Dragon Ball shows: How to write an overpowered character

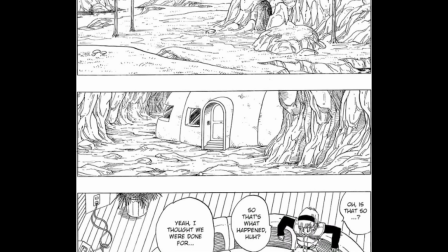[8:15]
Until Goku arrives, Bulma, Son Gohan and Krillin have to survive on their own.
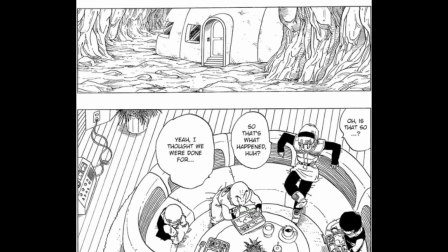[8:21]
They have to stay hidden so that Vegeta and Frieza do not find them,
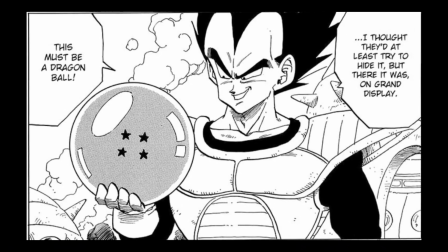[8:25]
but they also have to make sure that both of them won't be able to collect all Dragon Balls.
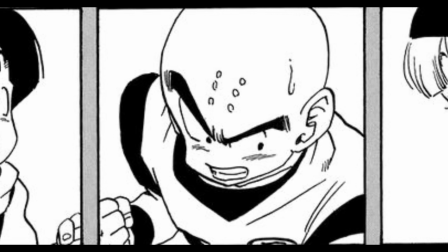[8:31]
This story dynamic really helps to give the lovable side characters some spotlight and lets them shine through their own problem-solving techniques,
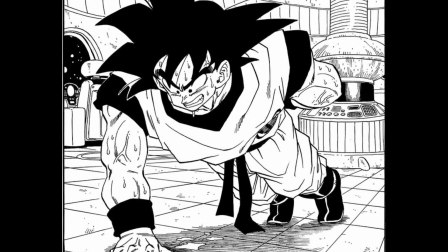[8:40]
saving the show-off of the overpowered character Son Goku for later.
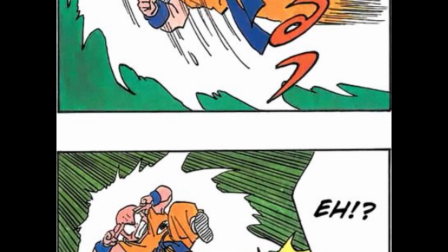[8:45]
To get around physically stronger enemies, the trio on Namek has to get creative.
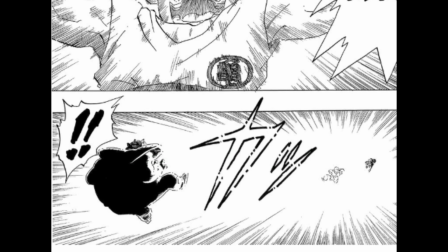[8:51]
When they meet one of Frieza's men, they avoid him by using a blinding technique and hiding away.
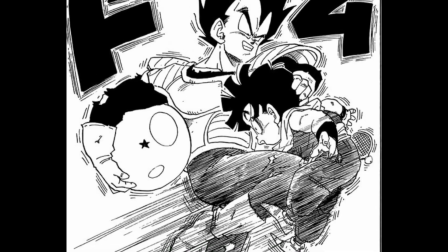[8:58]
Every time when Vegeta gets close, they do everything to get themselves in between him and the Dragon Balls.
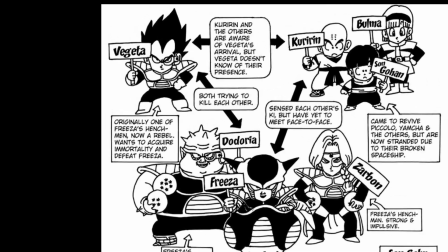[9:06]
This three-way rivalry between Vegeta, Frieza and our heroes,
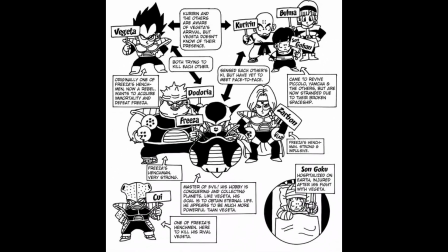[9:11]
where each party is determined to get the Dragon Balls for themselves,
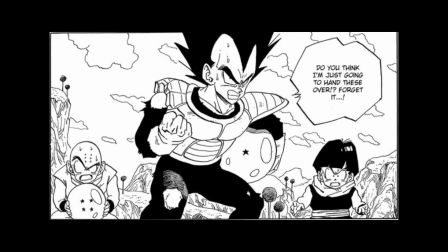[9:15]
creates a lot of tension and excitement and climaxes in a team-up of Vegeta,
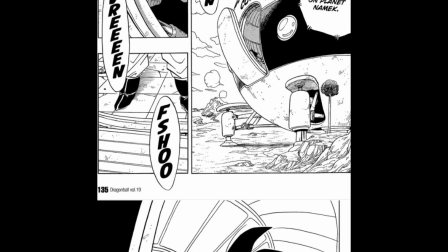[9:20]
Son Gohan and Krillin against Frieza. When Goku arrives on the planet, we finally get some satisfaction.
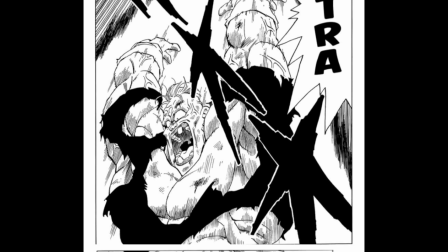[9:27]
We can see how he handles the Ginyu Force with ease, where even Vegeta couldn't stand a chance against him.
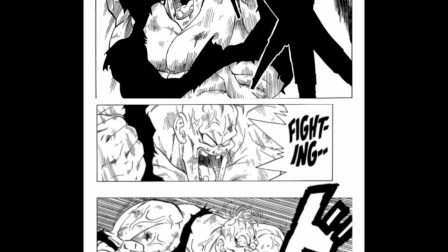[9:34]
To me, that is a good execution of a storyline that includes an overpowered character who
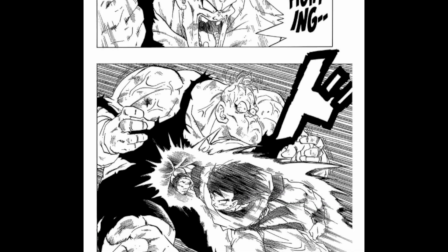[9:40]
creates some cool action while keeping tension and not destroys our expectations and power levels.
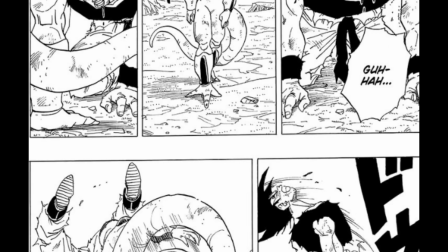[9:47]
Besides from that approach, Dragon Ball is also using transformations to keep fights exciting.
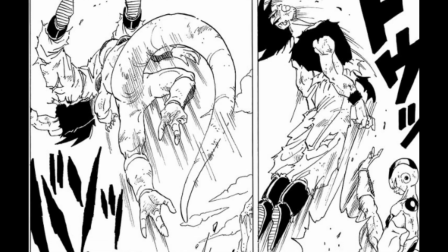[9:52]
First, they are making it look like our hero is losing to a stronger enemy, but after a long and hard battle,
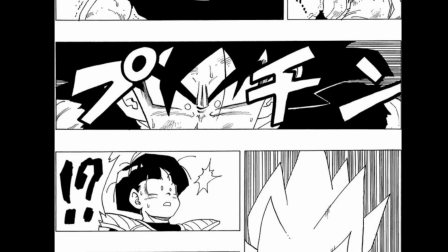[9:59]
the character is able to reach a transformation, which makes him strong enough to overcome the enemy.
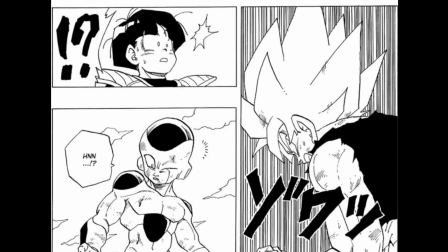[10:05]
This approach may not be the smoothest, but the transformations are well integrated within the story and rarely come out of thin air.
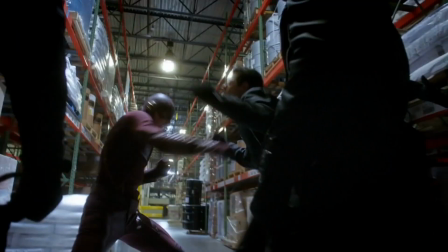[10:14]
To sum up the topic,
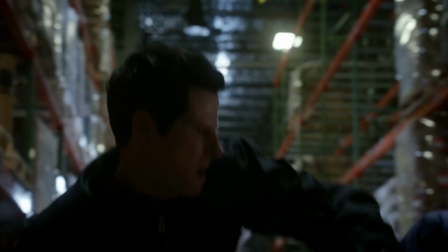[10:15]
in this video we looked at several examples where characters with certain powers did not live up to our expectations in actual fights.
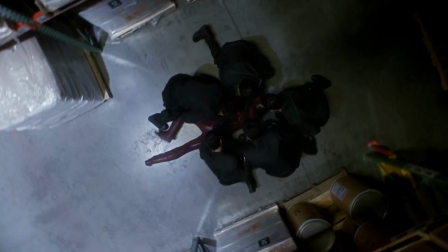[10:24]
The reason for this is the difficulty of integrating overly strong characters into an exciting storyline.
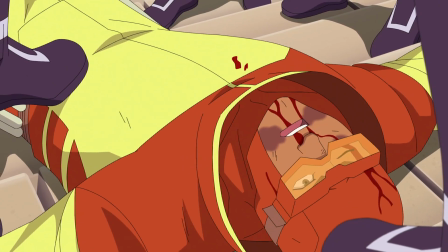[10:31]
One approach is to hold back the overpowered character for the first part of the story and let other characters struggle for a while.
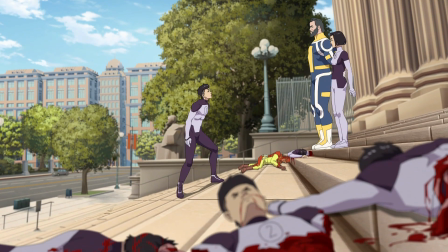[10:39]
This makes the threat feel real and leads to a satisfying conclusion when the strong character finally steps in and saves the day.
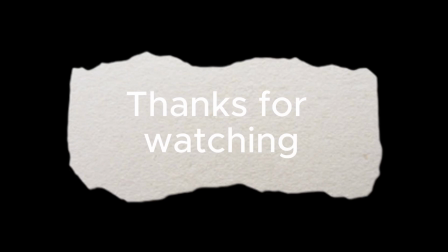[10:51]
That was it with the video. I hope you liked it, and please give me some feedback in the comments because this was my first video on the channel.